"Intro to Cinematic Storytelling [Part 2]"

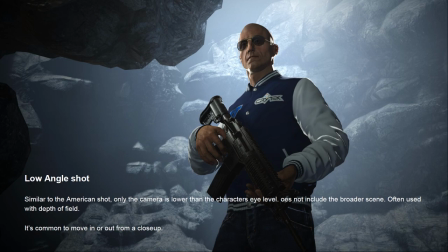(24:38)
Even in Hollywood movies now, you'd get this with like good examples, like Star Trek, the 2009 movie. You know, you have the Enterprise where everything's like an iPad, you know, everything's Apple iPod lighting, and then you go to the enemy ship and everything's green and yellow, and, you know, Nero's ship is just
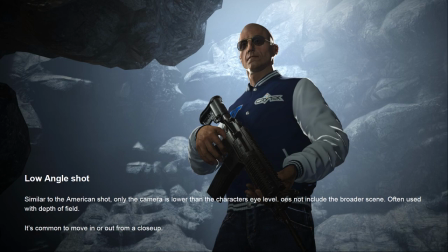(24:59)
this disgusting evil place. So Hollywood still does this, the old tricks, you know.
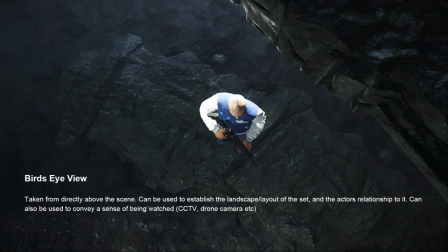(25:09)
Bird's eye view, so this is really, yeah, this is pretty much your drone camera, your CCTV camera. It's taken from directly above the scene, and you can use it to sort of establish the landscape and layout, and how the actors are in relation to each other.
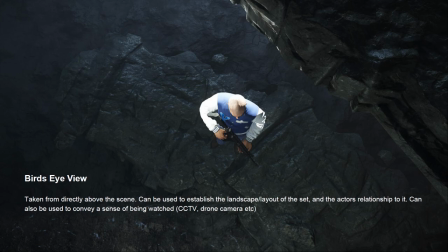(25:26)
It's also, you can use that to have a sense of being watched, you know, maybe there's a CCTV that's actually watching them, or a drone camera that's actually watching them from above. You can use that sort of intercut their, you know, that paranoia
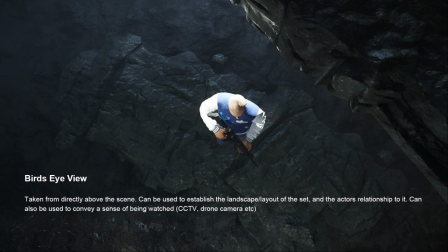(25:39)
back and forth between, you know, if you have a close-up of their face and then you're going back to the CCTV and then another close-up of their face again. It's getting that feeling of, oh, they're being watched. The worm's eye view,
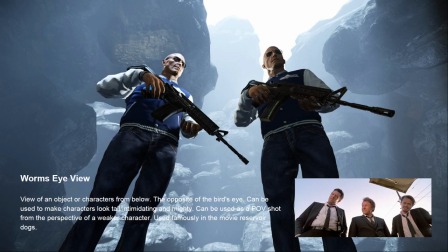(25:53)
this is when you're sort of looking at characters from below and it makes them seem super intimidating and super mighty, you know, like they are in control. The most famous use of that was in Reservoir Dogs when, you know, there's something in the back of this case. It's obviously like there's a guy in there in the back of the car, and they're all, you know,
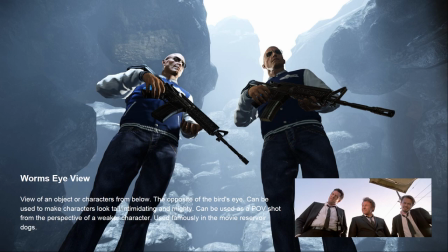(26:13)
these super powerful criminals that have complete control over this situation, and you are completely powerless because they're in full control of everything, or at least at that point in the movie you think they're in control of everything.
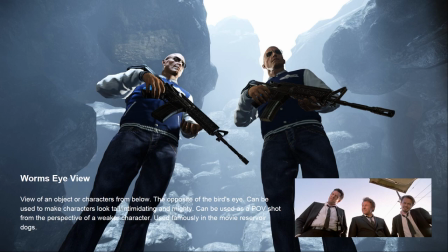(26:28)
So yeah, it's one of the ways you can kind of use cinematography just to tell that story.
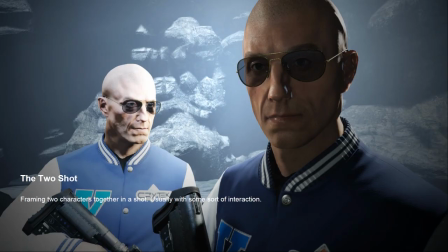(26:38)
The two shot, this is something that's usually just two characters together in the same shot. They're usually having some kind of interaction, so it's like one guy will go like to the other guy and then the other guy will go like, okay, I'll do that.
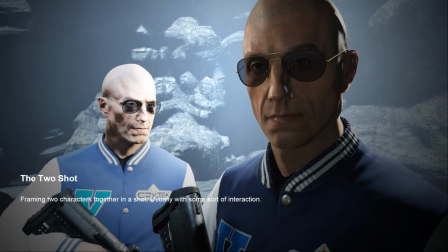(26:54)
If you want to have some kind of, you can even have the guy behind is like talking while the other one is kind of acknowledging. In this way, it's something that Spielberg uses a lot, where you can have, for instance, one character that's delivering the line, and then you'll get the other character's reaction on his face as the character delivers that line.
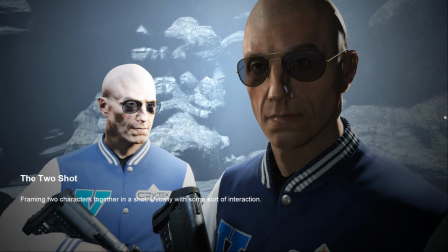(27:12)
So it's just that feeling of emotion on the primary character's face. It reminds me of a couple of scenes from Bad Boys. You know, the bubblegum scene, and then the scene where the guy's coming to pick his daughter up from the prom.
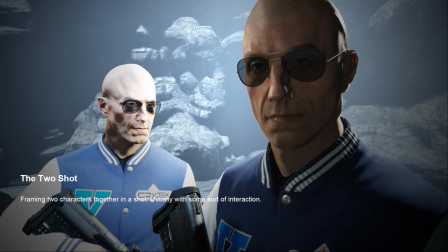(27:26)
You've got that kind of duo of characters and the mix of emotions. It's that hero sidekick kind of thing, you know? Yeah. And it's really cool because you can do so much with that, just in conveying how they sort of feel between each other.
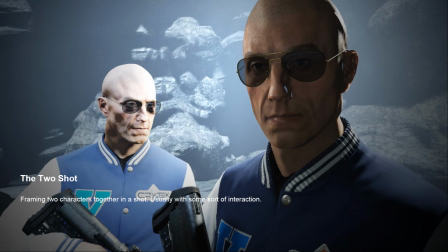(27:43)
It's even stuff like big action movies like Avatar and stuff like that. You know, they're using that kind of shot all the time. Just to get across, anytime you have an interaction between two characters, it's usually a two shot of some kind. And the other interesting thing is it's also can be quite similar to if you have, for instance, close-up shots,
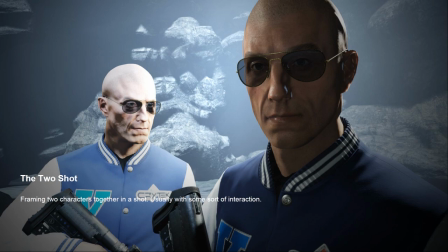(28:03)
where you'd go from a close-up of one person's face to a close-up of another person's face, and you know, you have the axis rule, so it's always like that, you know, you're never crossing the line. And then you'd have, you know, maybe you have the sound of somebody talking, but then what you're actually cutting to is the person's reaction in their face,
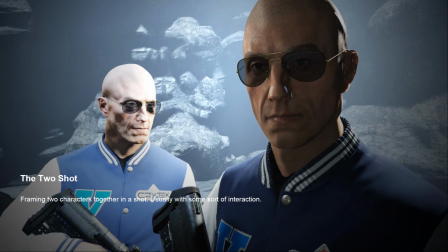(28:23)
rather than you're showing someone talking and you're seeing them on the screen talking, and then you're showing someone else talking and you're seeing them on the screen talking. So you've got that feeling of like, oh, now we're actually only watching the characters' reactions. That's something else Spielberg's doing a lot. And yeah, I think it's quite a cool technique.